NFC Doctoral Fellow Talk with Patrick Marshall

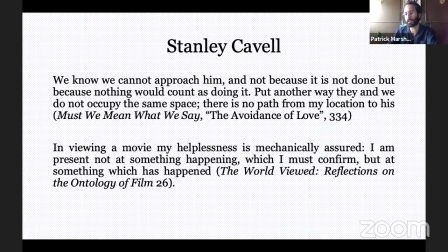Z poses these questions in a peculiar and particular way because of its documentary content. When I see the suffering partisan on screen and understand their struggle to belong to the same empirical reality that I belong to and experience the unconsummated moral burden made possible by the camera which shows me this,
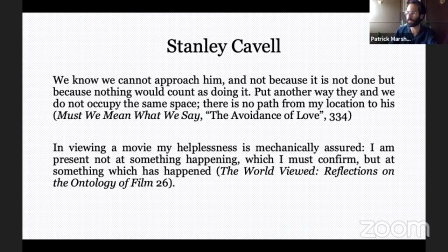how might this burden or blockage be transformed into activity or is there a form of activity that corresponds to this? If we see activity not as a direct acknowledgement of the other's pain, but as Schoonover encourages us to, as simply being attuned to and willing to support an organized geopolitical force like global capital,
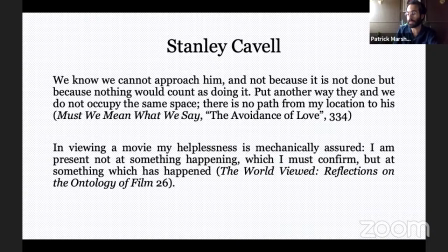which by the early 1970s is beginning to predicate its universal appeal on the grounds that it would bestow human rights and therefore freedom from the repressive states, violent incursions, if we see activity as this, then we can see Z as participating in, even if unwittingly,
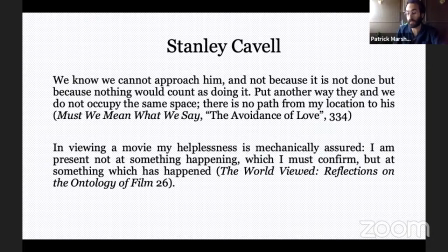or can we see Z participating, even if unwittingly, in the expansion of global capital? And even worse, if the very regime that Z denounces is one made possible by that expansion, does the film undermine its own goals? Cavell helps us to better understand the moral, emotional mode of address of the cinema,
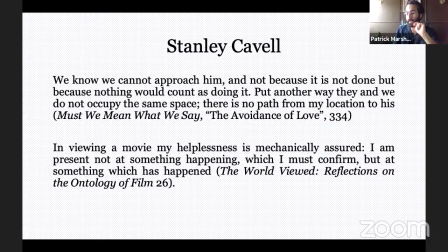one that is particularly potent in films which are A, violent, and B, have some documentary relation to the spectator's own historical political universe. Cavell details, I want to say here, is the ethic which animates not just the experience of the spectator witnessing tragedy on stage or on screen,
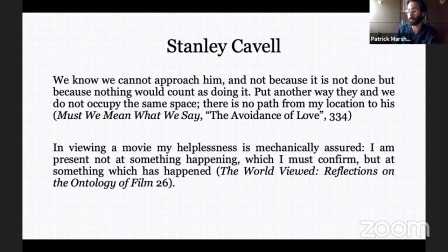but also both the politics of pity described by Spoonover, and perhaps more strikingly, the ethic of the film jury is described by Clover. An apparently disinterested subject is called on to witness evidence of some wrong. The wrong can't be addressed in the moment of its occurrence, but where guilt is established,
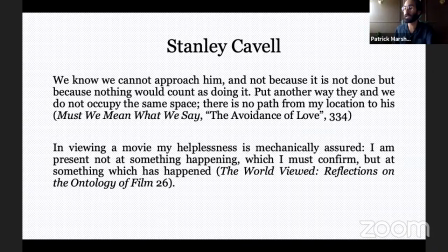the affective investment in righting the wrong can be transformed by way of the jury's vote into justice. That is to say, in the absence of narrative closure, we are called on to judge what we have witnessed. And it is with this insight that I would like to look at the important role of the camera in fostering
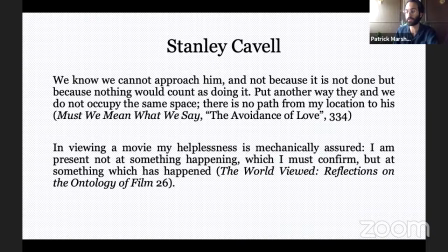the kind of identification that would be necessary to interpolate the viewer as an informal jury. So Z positions its audience as members of an extra-diagetic jury, is kind of what I've been attempting to argue, or at least saying so far.
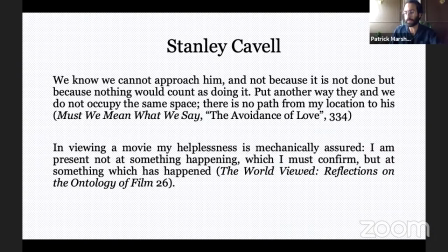It does this instantly by indicating to them that what they are expected to do
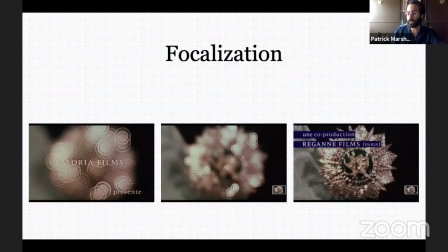and how they will be able to see. With the help of the camera and in keeping with the journalistic ethos of the film, what was once opaque will become transparent. This new transcendental perspective makes the extra diegetic jury, that is us, into all-seeing and all-knowing adjudicators of the moral wrongs that it depicts.
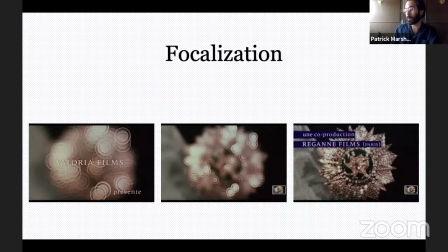To do this, the film opens on this shot, which is rendered transparent by lens focus. In its opening beats, in other words, the film establishes the form of identification that the film will instantiate, a hovering and mobile identification with a camera and a perspective which exceeds any particular character.
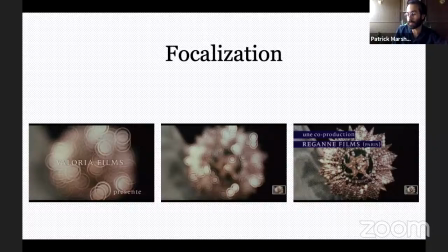That is to say that the film withholds identification with a particular character through most of its diegesis, rather than offer a hero with whom we will identify. Z in this way indicates that we are one with the camera, just as in a trial when diverse perspectives come together to form a totality.
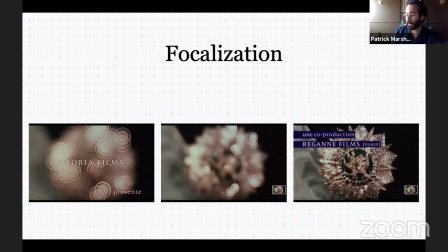The audience of Z is offered a disembodied perspective from which to observe the events of history. In terms offered by Christian Metz, secondary identification, identification with particular characters, is collapsed into primary identification, identification with the apparatus.
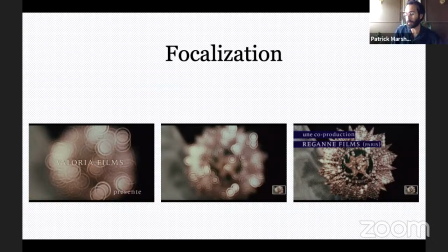Put otherwise, the film plays on what Metz calls the cinema's famous gift of ubiquity, what I referred to earlier, and that is the sense of omnipotence in which we possess the camera's potential to capture the world in its totality. In the cinema, in any case, I am unbounded and reconstituted by the camera.
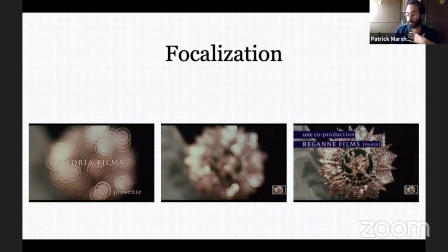Z only doubles down on this by initially offering no sustained positive identifications with characters in the film. Thusly, the dynamic of primary identification, whereby identify with the camera, is a form of identification at play through much of the film. Okay.